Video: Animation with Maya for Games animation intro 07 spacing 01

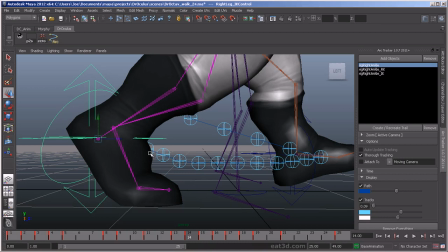And then you see it's a little more of a gradual raise up.
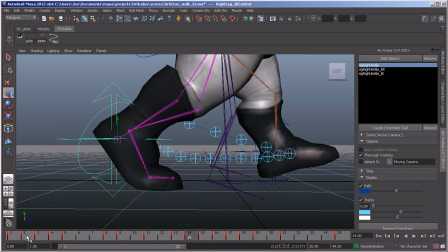I may want to be careful here of the knee popping. That's one of the tricky things too about doing this stuff is, especially walk cycles, watch out for popping knees.
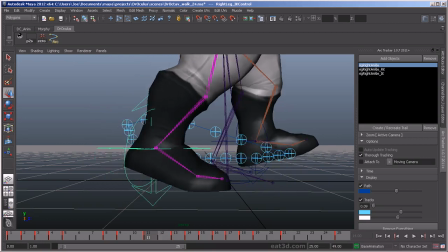See how that knee, the position of the knee here, I'm just going to go ahead and select it.
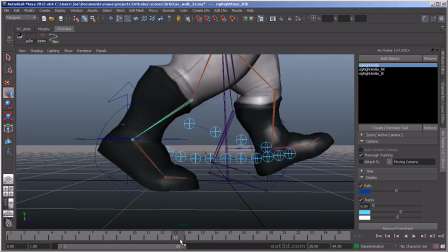You can see it pop down. Oh, I selected the wrong one. Let me see if I can hide that particular part of the rig.
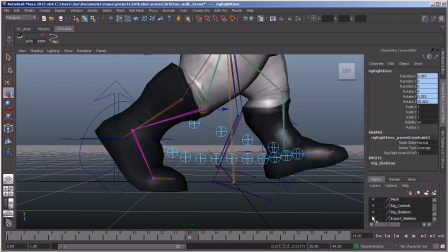No, I can't. Oh, darn it. But anyway, you can see how the knee pops. You can see the difference right here between these two. So that's something you really got to watch out for.
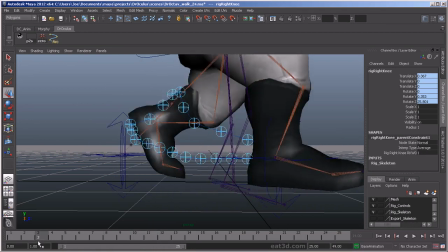So what I'm going to do to fix that as well is I'm going to have the foot
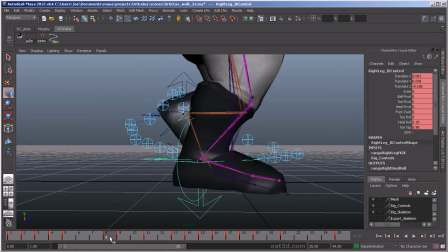start to come up. Watch the knee here.
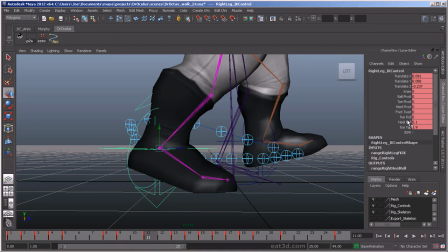I'm going to take this back here. Where's the heel roll? Add a little bit back there.
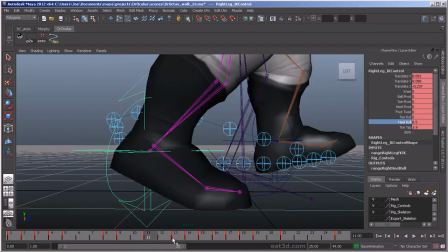And then I am going to jump over here, add a little bit more.
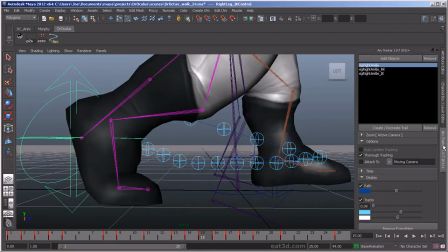That. And then let's go back to the arc tracker, recreate, see how this is feeling.
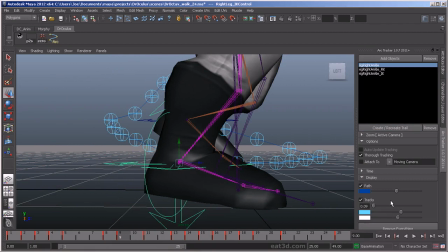And then maybe here we'll even add a little more.
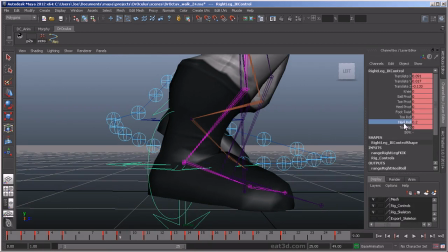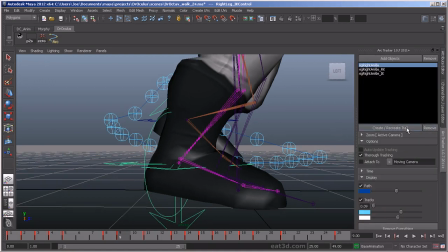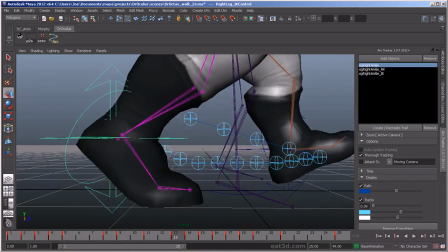See how that's a little bit more of a gradual. Now that knee's not popping quite as much. It's easing out of that pose a little bit more.
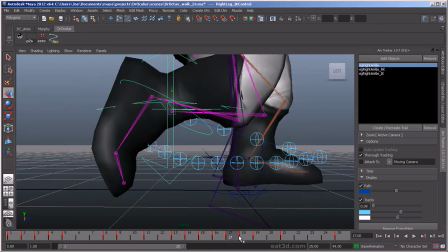All right, and then we have, so as we continue along here, you can see here the big pop we get.
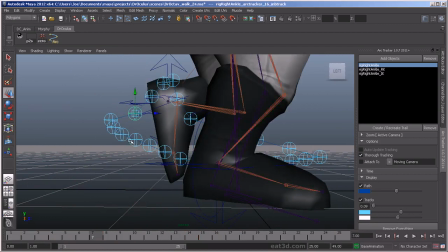The spacing kind of gets tighter and tighter and tighter, and then pop.
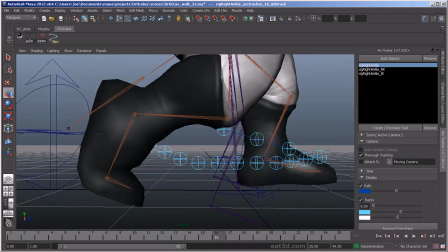And those will give you visual pop in the animation that we talked about before.
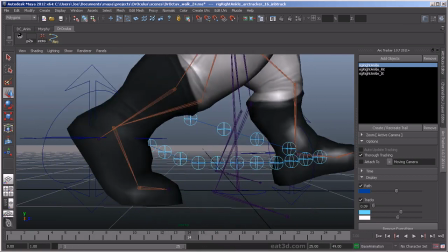So we need to go through and try to smooth that out a little bit.
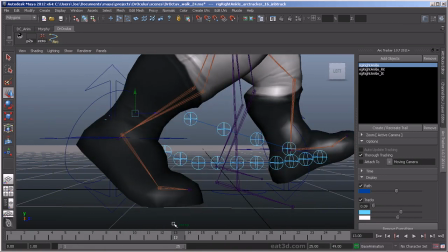And I think what we can do is we can start bending this toe, this foot a little bit more.
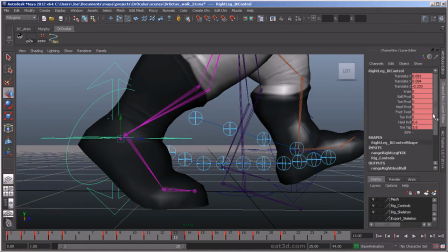Go back to the channel attribute under heel roll. And start bringing it up a little more. So now I'm just kind of flipping, kind of get an idea of what it's doing.
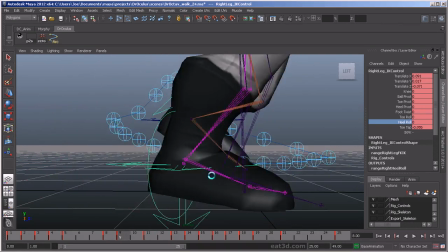This is very, what I'm doing is akin to what a traditional animator do with
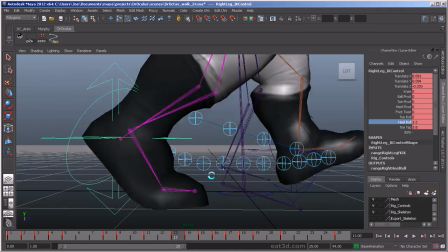paper, just kind of flipping between the pages to see how the motion's going and checking their poses.
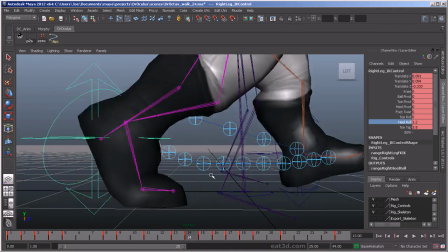And that's really where the egregious problem is here, that big pop.
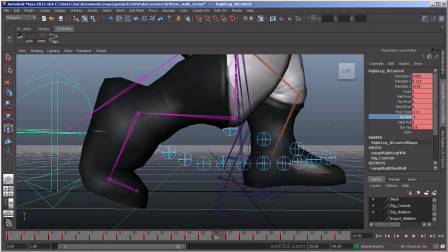So what we could do is we could take the toe roll, bring it back a little bit.
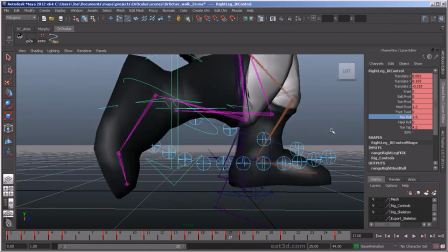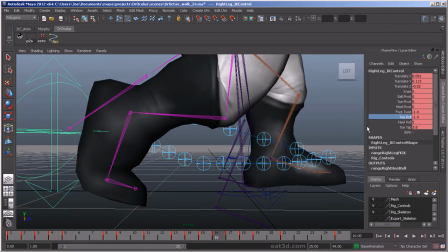That's still a little much for me. Let's take the heel roll.
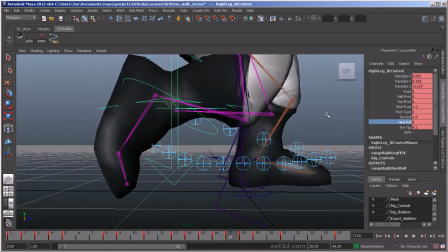Maybe we can bring that back too. What I want to do is just try to create an ease out of that.
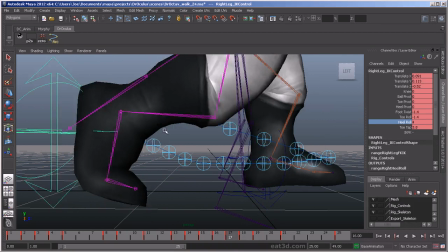And then here, what we're going to do is we'll take
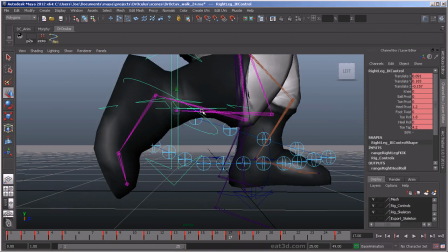this foot and we'll have it favor that previous pose a little bit more.
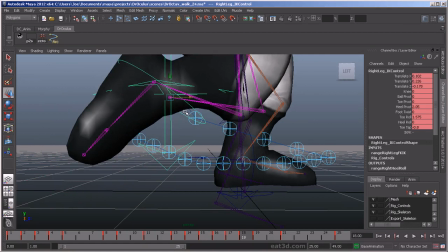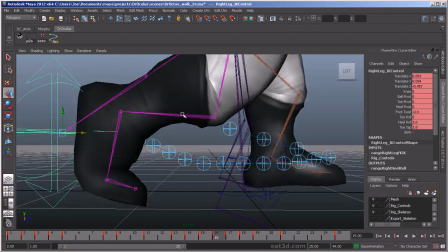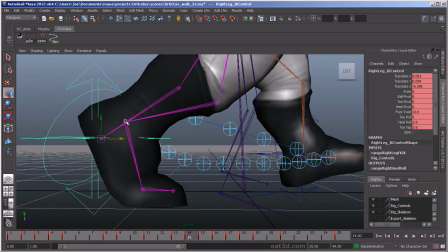I'm just trying to look at this joint
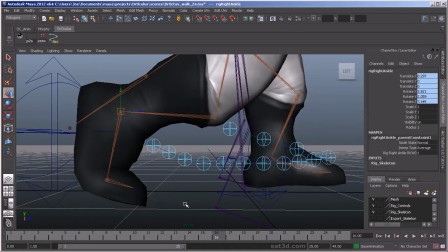there as I'm flipping it.